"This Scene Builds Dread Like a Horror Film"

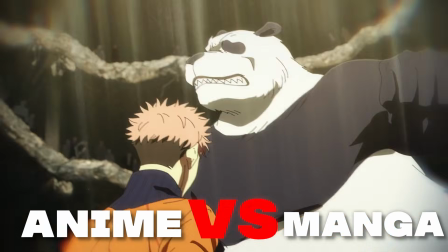In this video, we're going to be covering the JJK anime and comparing it to its manga counterpart.
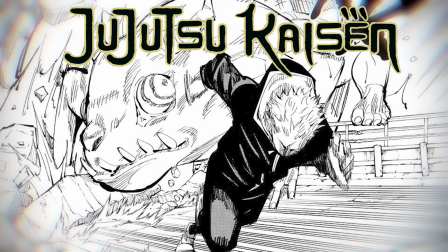We're going to be talking about all the differences, right?
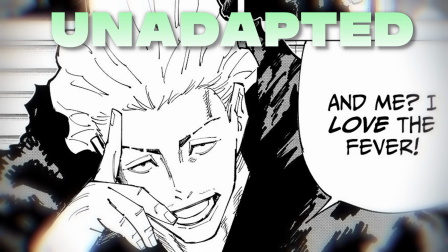These are going to be things like every scene that was not adapted from the manga and the added scenes that they've added to the anime for a little bit of extra flavor. If you think we've missed anything majorly important or just more interesting, please let us know in the Discord below.
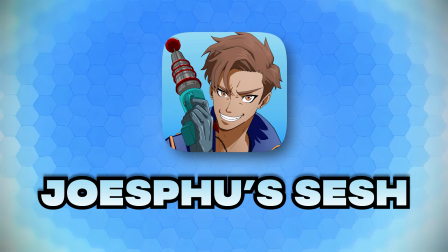There's loads of people, loads of talented people in there discussing anime every single day, and we'd love to have you.
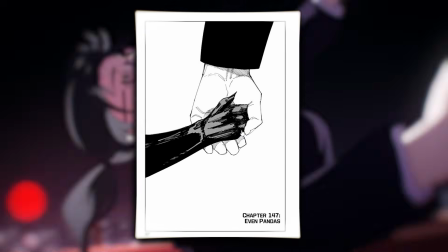Anyway, let's get right into the video. So, for the start of this, we're going back to chapter 147, because that's where episode 5 of Jujutsu Kaisen starts.
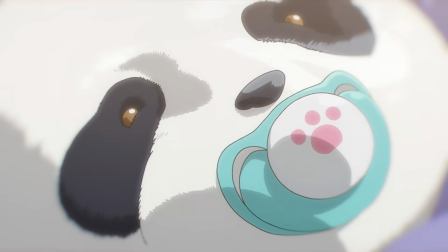In the anime, we get this preamp, new shots, new graphics, souls spinning around,
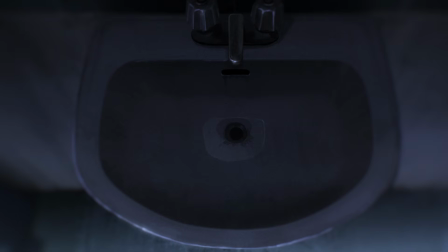and a lone sink dripping, adding tone with every drop, none of which is in the manga.
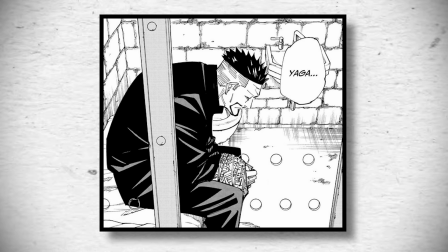The manga cuts straight to sitting in his cell like this, which is different from the first visual we get in the anime.
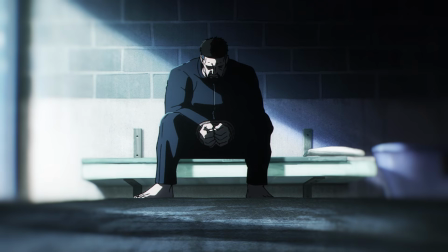The anime, it's a head-on approach, and then we take the side-on approach. Essentially, in this first scene,
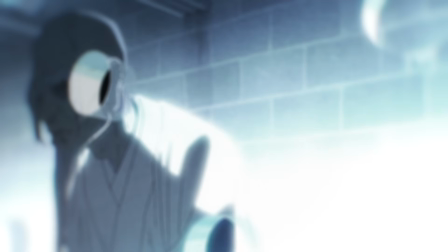they've added so much in the build-up as to not just have a panel of the old man talking for 20 seconds straight.
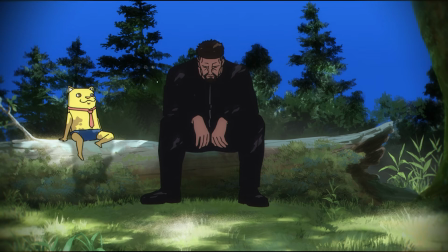They also used initial dialogue for the scene where he's sitting down with
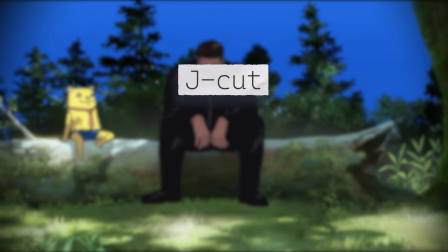his cursed puppet to help do a J-cut and transition to the next scene,
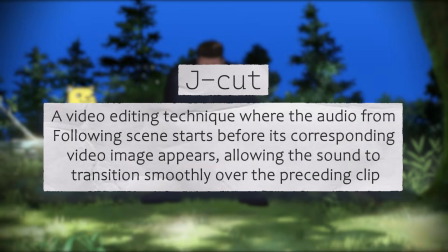rather than cut to that panel immediately. When Yagi is introducing the cursed puppet to the mother and father,
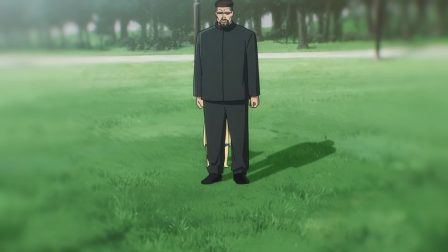we start at a panel with Yagi standing still with the cursed puppet hiding behind him, which we can clearly see here.
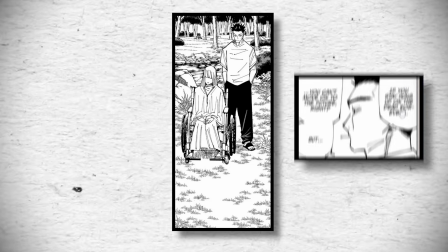However, in the manga, we cut straight to the parents. Just in this case, they're the focus, right?
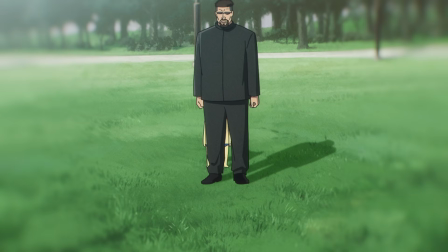However, the anime allowed us to linger on a thought longer with the connection between the cursed puppet and these two individuals.
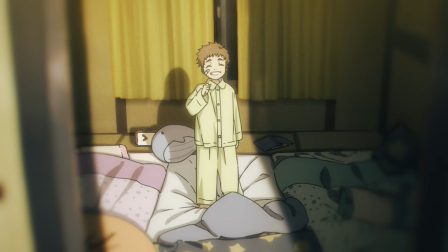However, the angles they zoom in on the parents are different as well. There's more shots in connecting that this is her son for the mother, and the shot has far more detail.
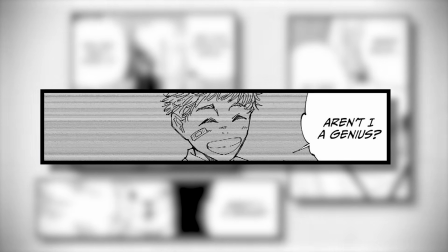As I said in my previous videos, Gege loves to add this kind of grade filter effect on memories, so when a character is recalling something.
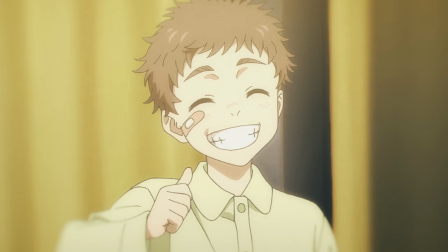But in the anime, they made it far more clearer.
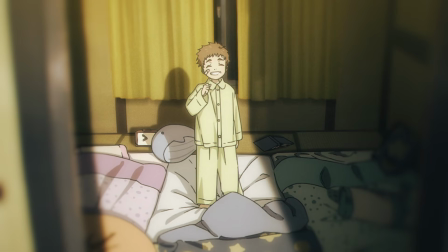The kid is just in his bedroom playing with toys, and she's standing in the doorway from her perspective.
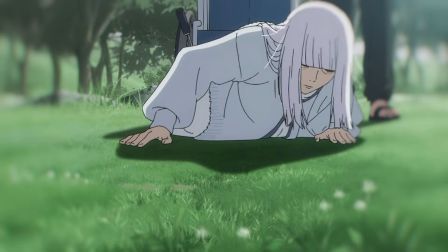So it makes the connection much easier. Also, in the anime, she crawls over, desperate to hold her child.
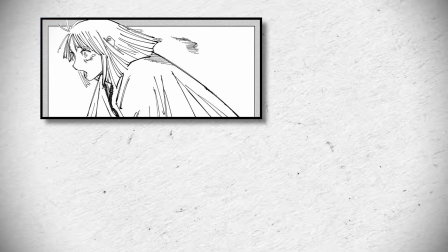However, in the anime, it shows her leaping forward, her chair being empty, and her embracing the cursed puppet.
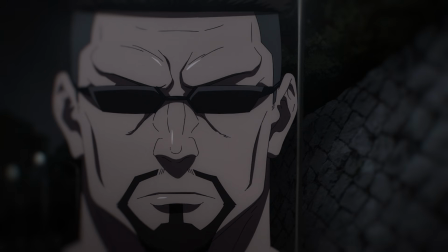The anime's reveal for the principal is so much better than the manga's.
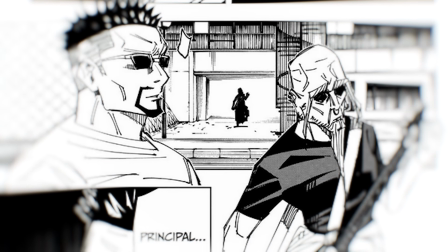The manga shows a silhouette and then a close-up. That's it. But this is a main character, and a main character's death, no less.
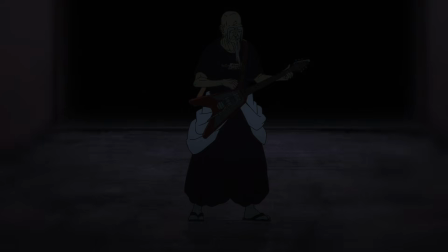So building up to it with this intimidation and honestly visuals that build up dread was really, really well done in the anime.
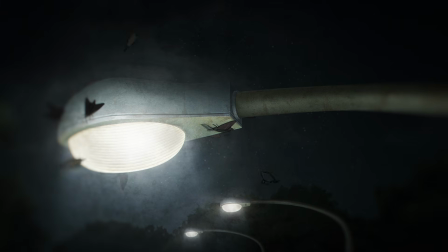And the guitar riffs again and again and again until they just stop, and all we can hear are bugs, a light, and the pain of a dying man. With all that being said,
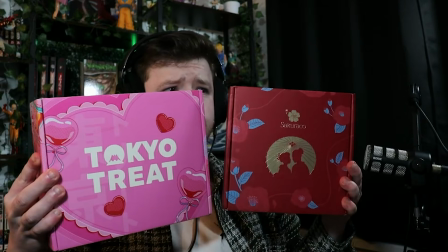Oh! These are Tokyo Treat and Sakurako snack boxes. They deliver a little bit of Japan straight to your home every single month.
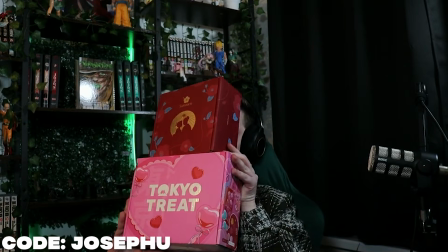And this month is Valentine's themed, so there's lots of strawberries and lovely treats in these boxes, so maybe consider getting one for your loved one. Or get it for yourself. No shame? Like me. But Tokyo Treat is the fun one.
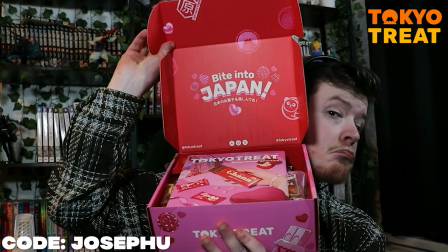Japan exclusive treats, limited edition snacks, chips, noodles, shipped straight from Japan,
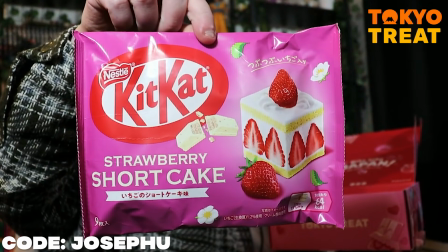and yes, we're doing strawberry shortcake Kit Kats right now. That's pretty good. And also, I really liked the Love You a Lottie chocolate bar, because I love myself a Lottie for eating this chocolate bar because it tastes really good.
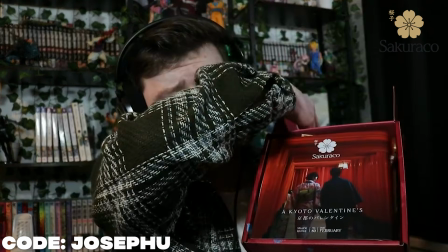And Sakurako is next. It's super cozy, artisan Japanese sweets like mochi, dorayaki,
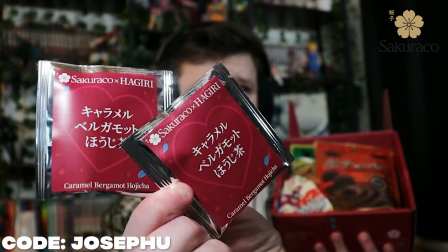zenbei, plus tea and special homeware items every single month.
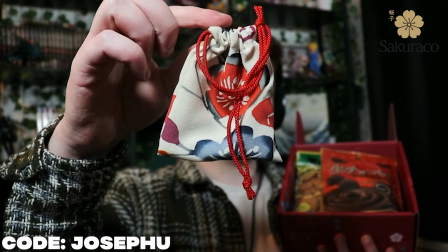And this month's is vintage Komodo cloth pouch. My mom is brewing her new tea right now. Special tea every single month. Special tea. Each box comes with their own booklets, all with information of the treats you're eating. But Sakurako also has backgrounds on the people who make the treats, because they're artisan goods. And it's really good to flick through this and see the faces of the people who actively made the thing you're eating. But if you want to try the Valentine's boxes in particular, use my code Josephu for $5 off your first order.
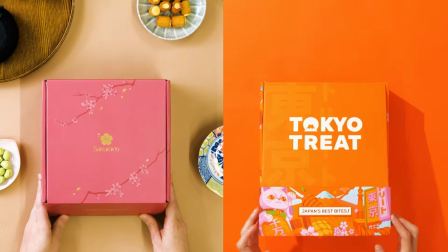Or click the link in the description. Once again, I need to thank Tokyo Treat and Sakurako for sponsoring this video.
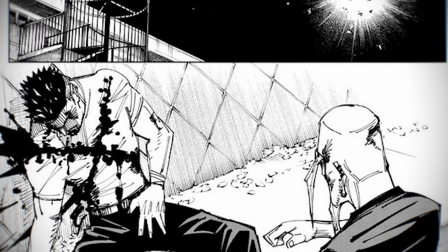The rest of the scene basically plays one-to-one with the anime.
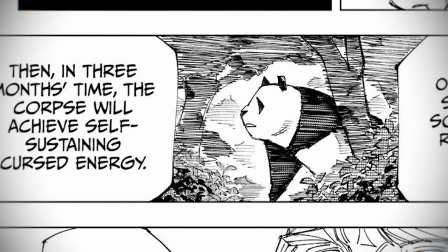Apart from the shots of Panda running, they're different and adds a bit more of a dramatic angle to the scene, seeing if Panda can get there in time.
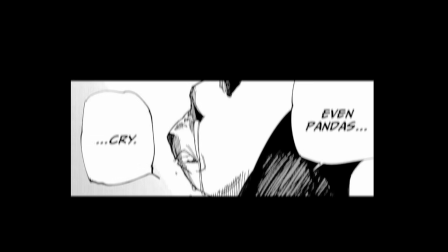However, I really think that the panel of Panda saying "even
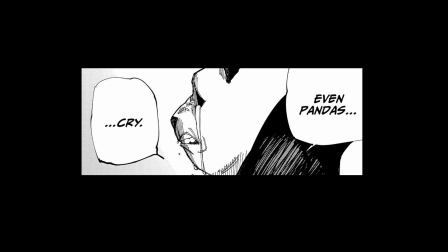pandas cry" hits way harder in the manga than it does in the anime.
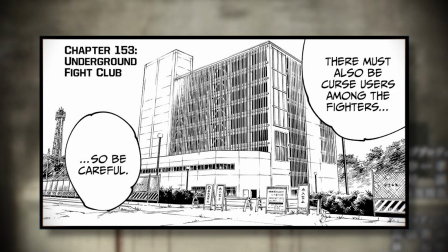And now we move forward to chapter 153.
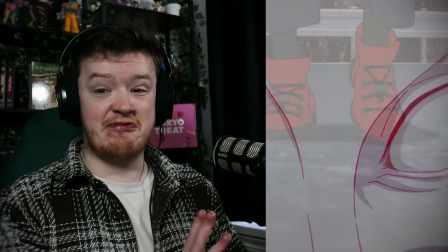I'm moving linear for the rest of this episode. So this overlay obviously isn't in the manga, and I really don't like it.
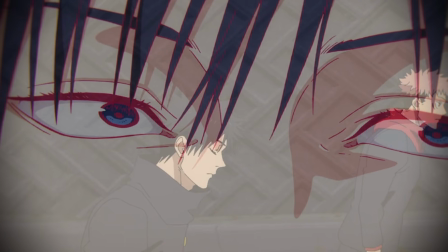It really takes me out of it. They're trying to overlay 2 shots to deliver the exposition while also setting up the current scene that they're walking towards.
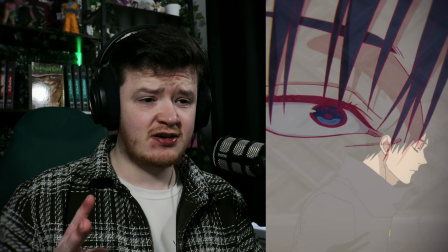And to be honest, they're animating 2 scenes here. I really don't like how they did this.
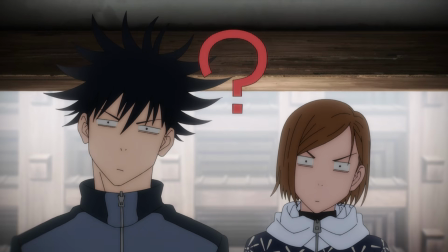It forces the watcher in a very brief period of time to not only absorb all the exposition,
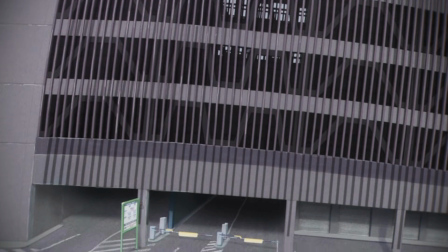but also bring themselves into taking in the other scene, which is a lead up to the reveal of a fight club.
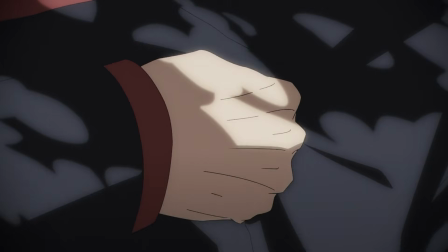Some added shots of scenery and the building while they're putting on the new suits.
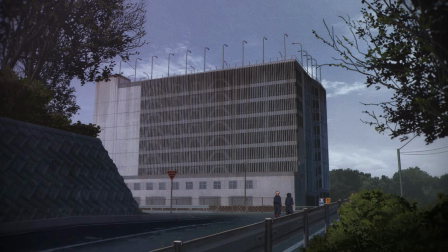Everything else is basically 1-to-1. And I love the bounce of the guardrail.
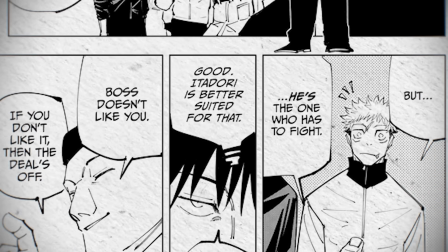When the guy gets a call that he knows it's all okay and he points to Yuji and says, "You're the one who's going to be fighting," that's set up in 5 panels in the manga,
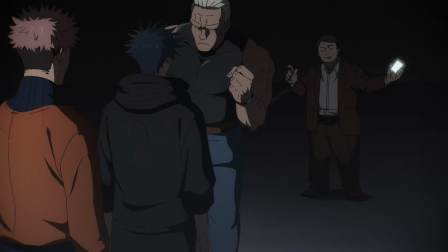but it's just like one continuous shot in the anime. This walking sequence is a anime original.
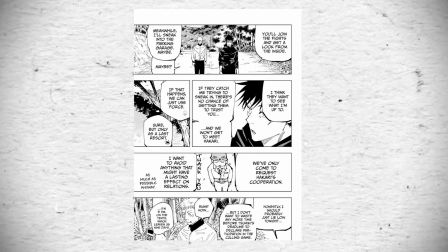Although there is visuals borrowed from the manga, this just isn't present in the manga whatsoever.
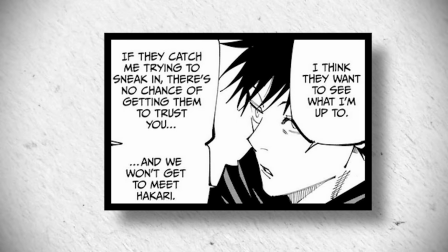And it, once again, makes the world feel more real than a close-up of a face, a tree, and then a signpost, which is what we get in the manga.
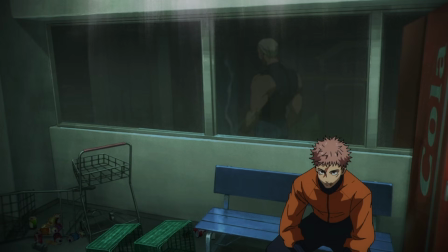Although I do miss this one informational graphic from the manga.
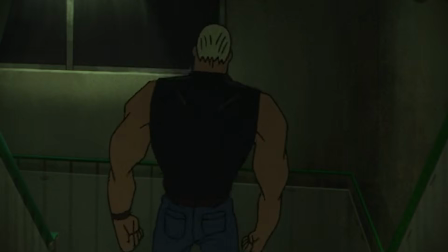Also, in the anime, the bodyguard has the fucking form of that one buff guy from Kill la Kill.
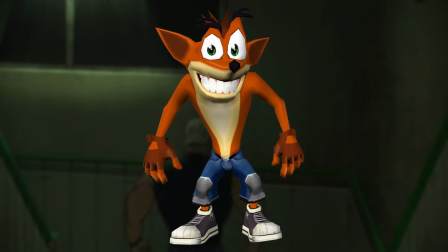Absolute goddamn Crash Bandicoot form on this man, and it isn't as prevalent in the manga.
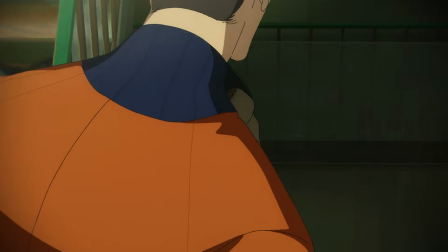However, I will say the fact that they include the background and the fact that they're walking down the stairs in this scene adds so much to the shots.
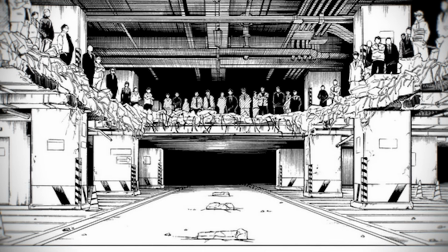Like, obviously one is a manga and it's not necessary, and there's a lot more people working on an anime than there is the manga.
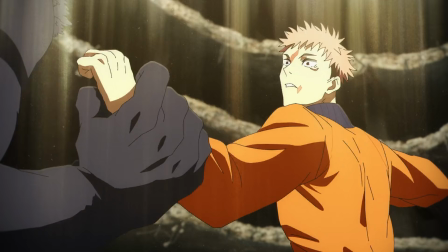But the Panda and Yuji fight is so much better in the anime than it is the manga.
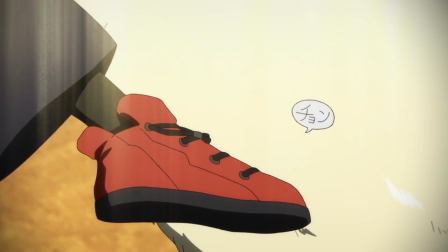And I'm sorry, but I'm not sorry. The delivery from Panda is absolutely cinema.
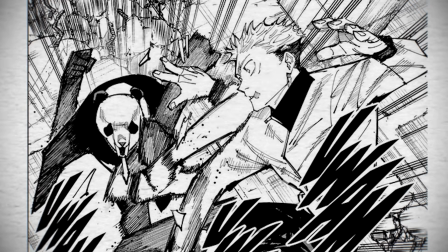You know, obviously you can tell he is bad acting in the manga, but it really comes through in the anime.
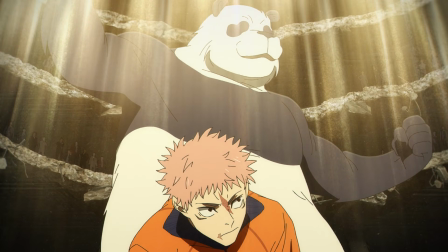And not only that, I honestly felt that the anime delivered the exposition in a much better way than the manga,
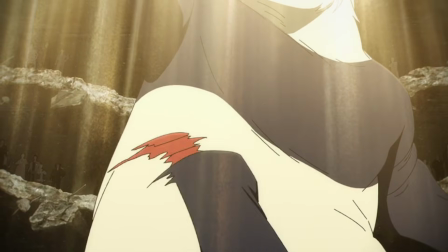mainly because they were able to animate things, so delivering things in real time while breaking it up with some form of emoticon or animation.
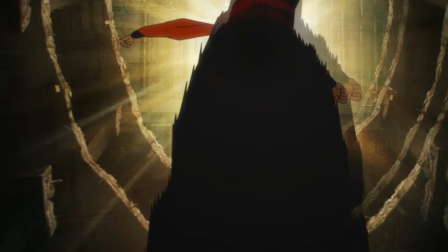It was really good for pacing and also to help make this scene feel more comedy focused,
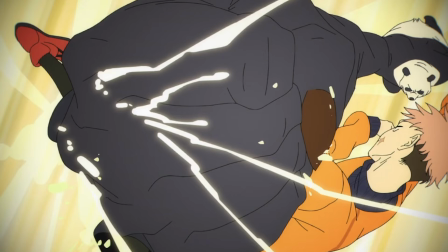which there is a little bit of that in it, but also the tone is still quite serious, mainly because the comedy function comes from the fact that they have to put on a show.
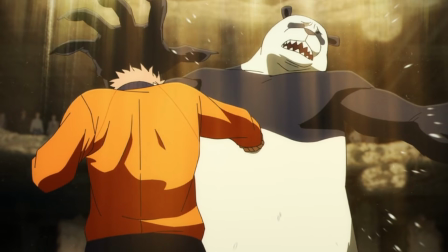Because in the anime, there's a lot of fights and interactions and fake hits,
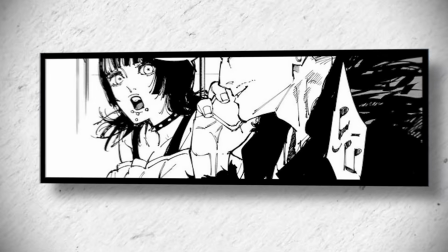but in the manga it's a few traded blows and then one clean hit and the fight's over.
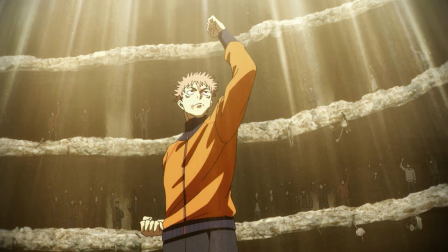It's much quicker. The exposition is just dumped on your ass, but the anime manages to actually deliver you a fight scene with comedy and exposition masterfully.
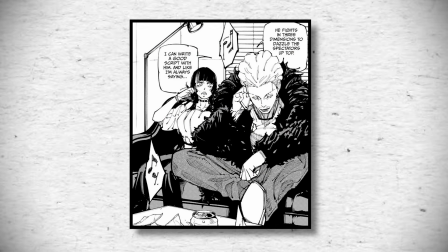Also, not revealing Hikari's face here in this shot where they do in the manga.
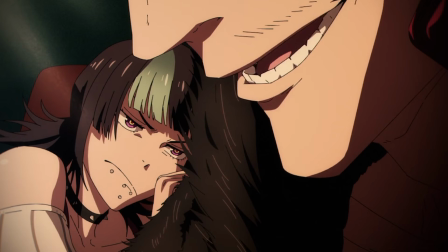In the manga we see his full face here. We wait for his reveal until it's the first time Yuji meets him,
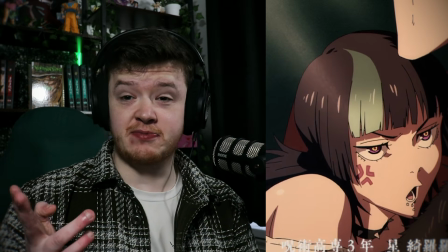adding to that aura, intimidation, and also just reveal.
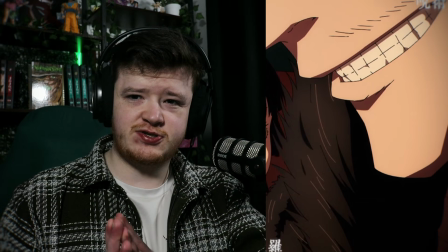It's a little bit more build up for us to visually see him and
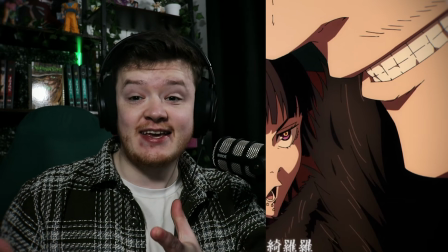get to see what he is like as a character while interacting with Yuji, at least. So basically only 2 big differences left. One of them is a small thing that is kind of weird that they don't have.